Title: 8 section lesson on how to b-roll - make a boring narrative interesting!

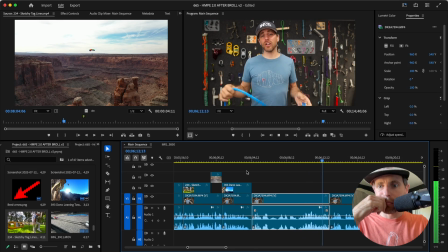33:08 It's just not very high safety margin, so we actually have to know how strong this stuff is. So the second thing I learned is the difference.
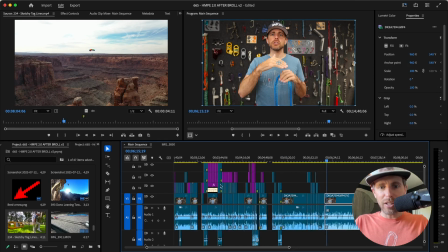33:15 Whoa. Second thing I learned? Sure looks like I need to go over here and grab that clip. Command C, Command V,
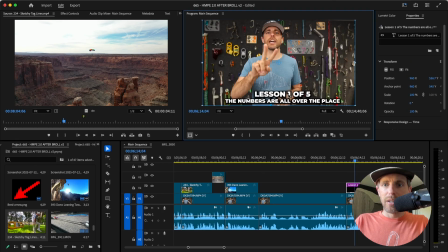33:27 change the text, and there we go.
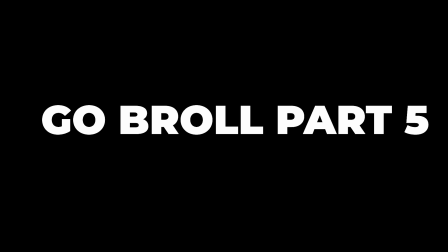33:32 See you after you edit the next few minutes. Welcome back to lesson 2.
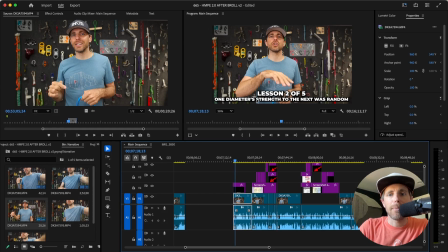33:41 The way I wrote this was one diameter strength to the next was random, and I left it on the screen a little bit longer because that is kind of wordy.
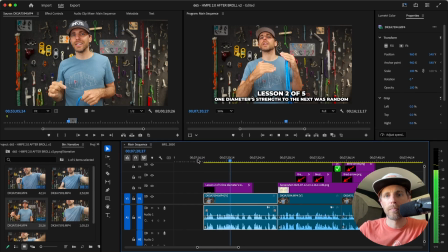33:51 So the second thing I learned is the difference between one diameter and the other and what it was breaking at wasn't linear or wasn't exponential. It felt random.
I feel like the text would be on the screen too long if we had that go all the way to this edge here.
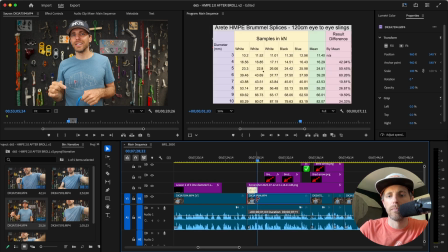34:08 You would think that Command L, bring, don't need any of that. there would be a. Otherwise, you see the edge. You could see, otherwise, you could see like my arm on the edge.
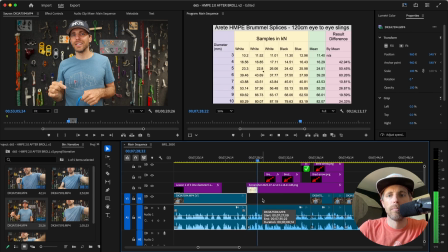34:26 So You would think that there would be a.
now, where did I get this?
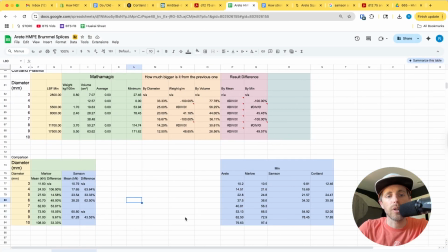34:33 Because we have several charts here. Clean summary for website.
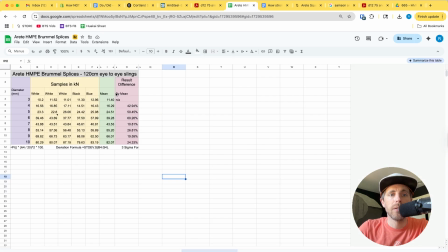34:39 I had to add mean and the result difference.
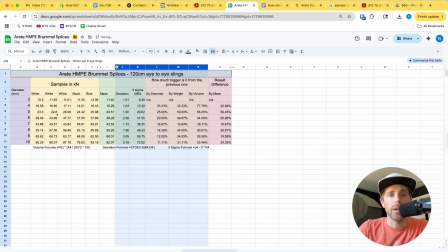34:44 Because I don't want, if you look at my other options here, I don't want deviation anymore. It's just the mean and the difference between the means. I don't want sigma 3. I'm not talking about sigma 3. We don't care about volume or weight. It's random, right?
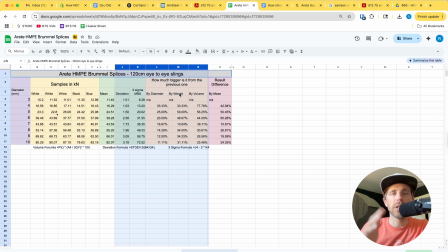35:02 It's not. If it was linear, then you could just talk about it. Well, is it linear off weight or is it linear off volume? So it's neither. So you do have to manipulate this a little bit.
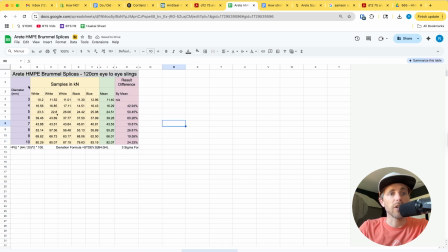35:16 You have to make it square-ish. You have to have the information correct on this, and this might be better to do as a script, but either way, you need to have a way to tell this information.
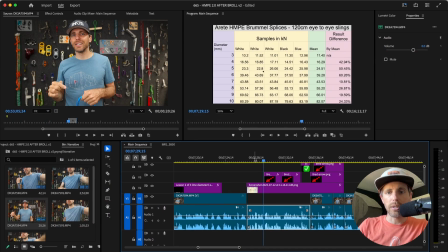35:26 Notice it fills up my whole screen, or 99% of the screen at least.
That there would be a big difference between 3 and 4 millimeter, because that's what I was talking about. Between 3 and 4 millimeter, and not that much of a difference between 9 and 10 millimeter. That would make sense.
So that icon is in your folder because I used it.
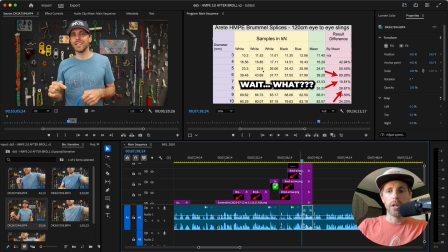35:45 But the difference is kind of all over the place.
And you can see how I stagger the arrows.
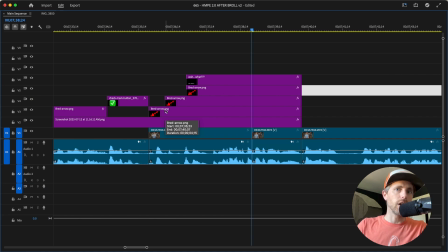35:53 If I'm trying to get you to look at a lot of things at once and be confused, you can see again, I used it over here.
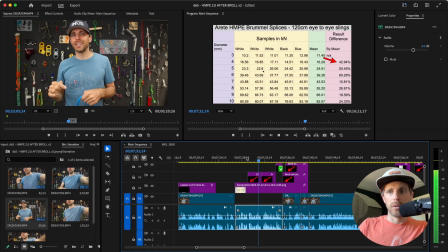36:01 A big difference between 3 and 4 millimeter, and not that much of a difference between 9 and 10 millimeter. Which, by the way, might not even be correct, but that's my assumption. My theory was that. That would make sense. But the difference is kind of all over the place. And I was like, well, is it me?
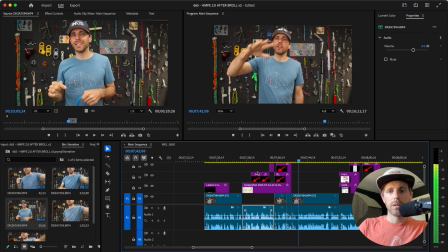36:16 I literally already filmed this whole episode and I threw it all away. And I'm refilming this whole thing after breaking another 24 samples to get enough data in order to have something useful to share.
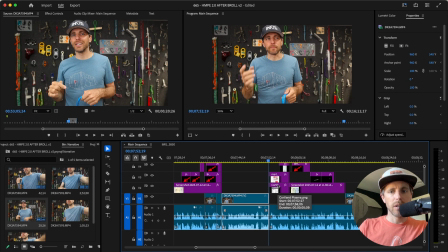36:30 There's so much going on the screen that it's nice to have a 10-second break to hear the guy tell the story.
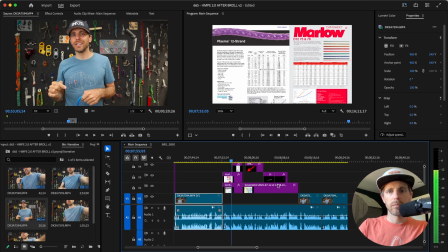36:37 So then I looked at the other companies and their differences between one diameter and the next.
I was tempted to have 1, 2, and 3 stack on top of each other, but I want to have Plasma and Marlowe on there longer.
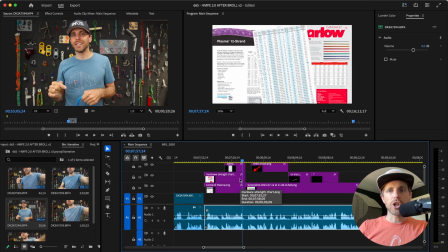36:50 Could be done multiple ways, but you want to show lots of data. There's lots and lots of data.
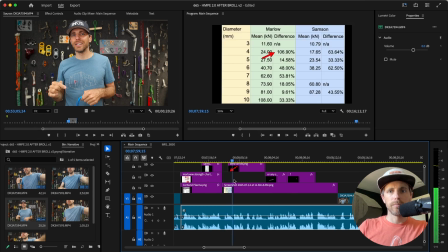36:55 Those are the other companies. One diameter and the next. And theirs also doesn't just make perfect sense, because I think there is quite a big range, back to lesson 1, and whatever you get out of the, I don't know, what are they testing, 5 samples maybe?